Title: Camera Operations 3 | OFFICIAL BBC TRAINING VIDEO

Hello again. In the last program we looked at some presenter and interview shots, and hopefully we'll learn some basic ideas about framing, composition and lens angles. Now, all of those shots were static. Neither the camera nor the subjects moved at all. In the circumstances it wasn't appropriate. However, television is a dynamic medium. We tell a story by moving through a succession of visual images.
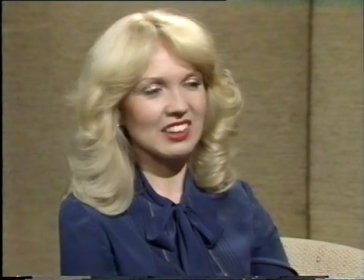37s
In interviews, we learned that the way to do this was by cutting from one camera to another, and it seemed quite natural. However, in other circumstances, the director may prefer to stay on one camera and allow the shot to develop.
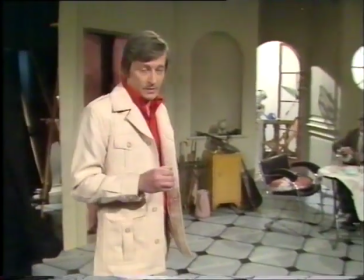52s
That is, change from one composition to another, either by moving the artist or the camera or both.
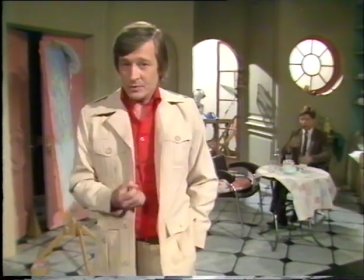60s
For example, this deep two shot has developed from the original single of me that we saw just a few seconds ago. So, in this program, we'll be learning how to contain movement and how to develop a shot.
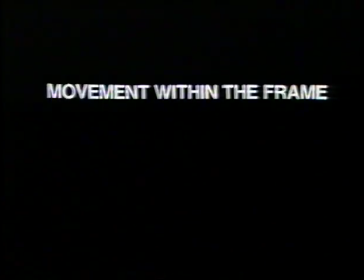73s
And in particular, we'll be looking at movement within the static frame,
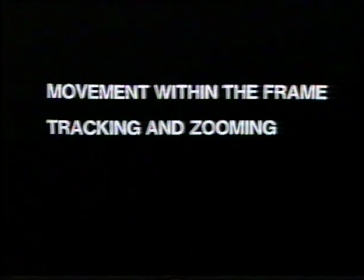80s
the different effects of tracking and zooming, the use of pivot points and the importance of tracking lines.
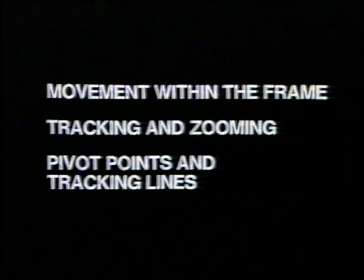88s
But first, movement within the frame. And the first rule is to avoid distracting camera movement wherever possible.
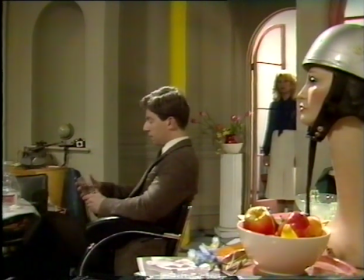98s
For example, here the director has asked us to contain a two-shot as Karen moves forward to Mike.
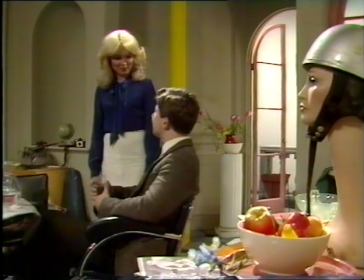104s
The opening of the shot seems okay, but as she comes forward, we're left with a poor composition, so we must move to compensate.
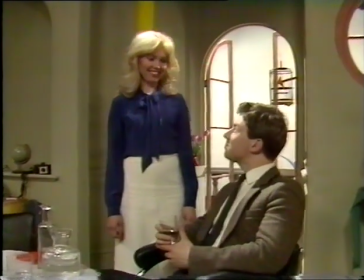113s
But the movement around the foreground is distracting. Let's try again from another position.
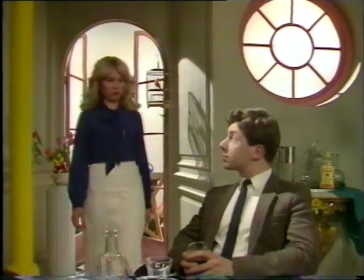123s
If we're careful, we can find a position that allows Karen to come forward while staying in the same place in frame.
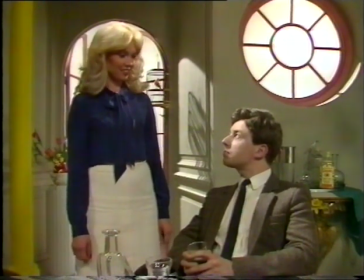Notice that Karen is on a dividing third, and that she stays there during the move. Watch again.
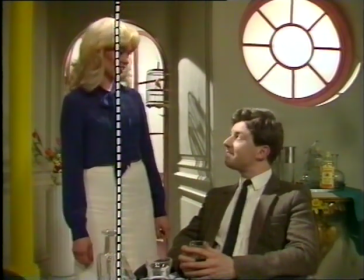147s
So wherever possible, try to find a good composition that will contain the action within the frame without moving or panning the camera.
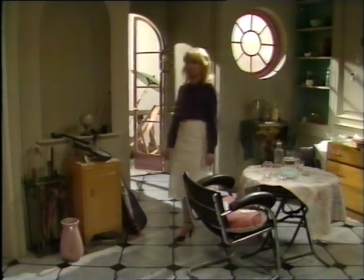160s
Here, we've asked Karen just to move from one side of the set to the other. We can contain this move without panning in this wide angle.
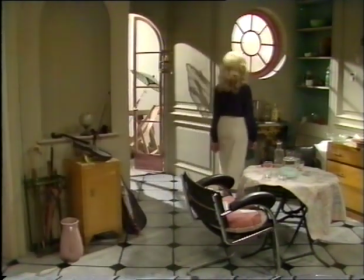169s
But if we want to go closer, then we must pan with her. Let's see how not to do it.
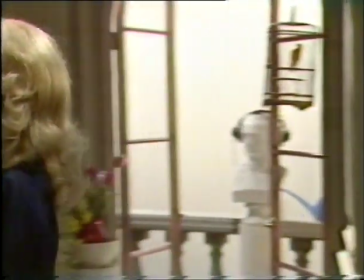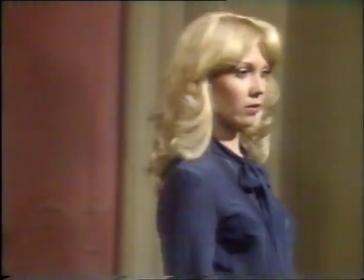The pan should be perfectly synchronized with her move.
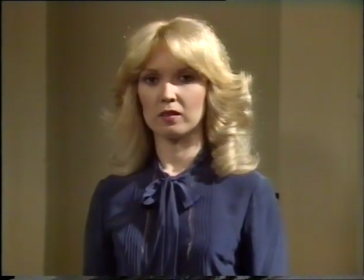192s
We should have anticipated the start of her move, panned with her exactly as she moved, and, of course, stopped panning when she came to rest. Let's try again.
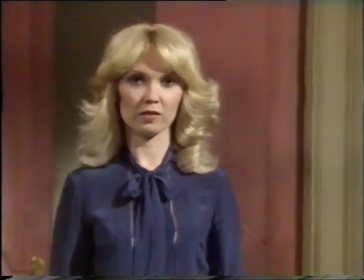206s
And that's better already.
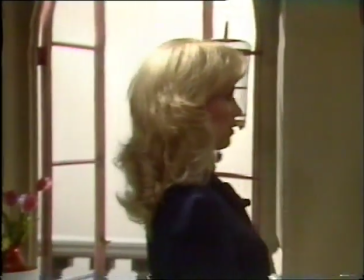209s
Another point to note is that we allow some space to the side of the frame to, as it were, allow her to move into.
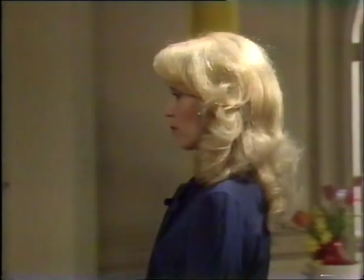216s
It's rather like the looking room we met in the previous program.
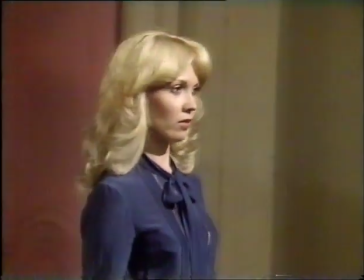221s
Note how we have to gain this room quickly at the start of the pan and lose it smoothly at the end.
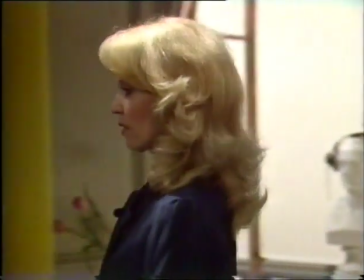231s
Notice now what happens when Karen turns and moves directly back without stopping.
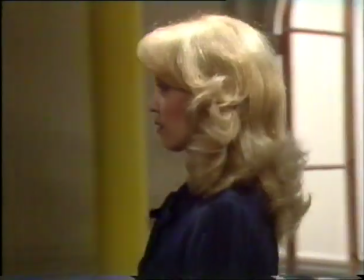241s
The correct technique is to slow down the pan towards the end of the move so that the new moving room is established by the time she turns.
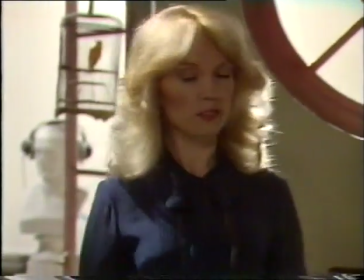251s
It's important not to be caught panning while the subject is stationary. So far, our pan has only contained a move.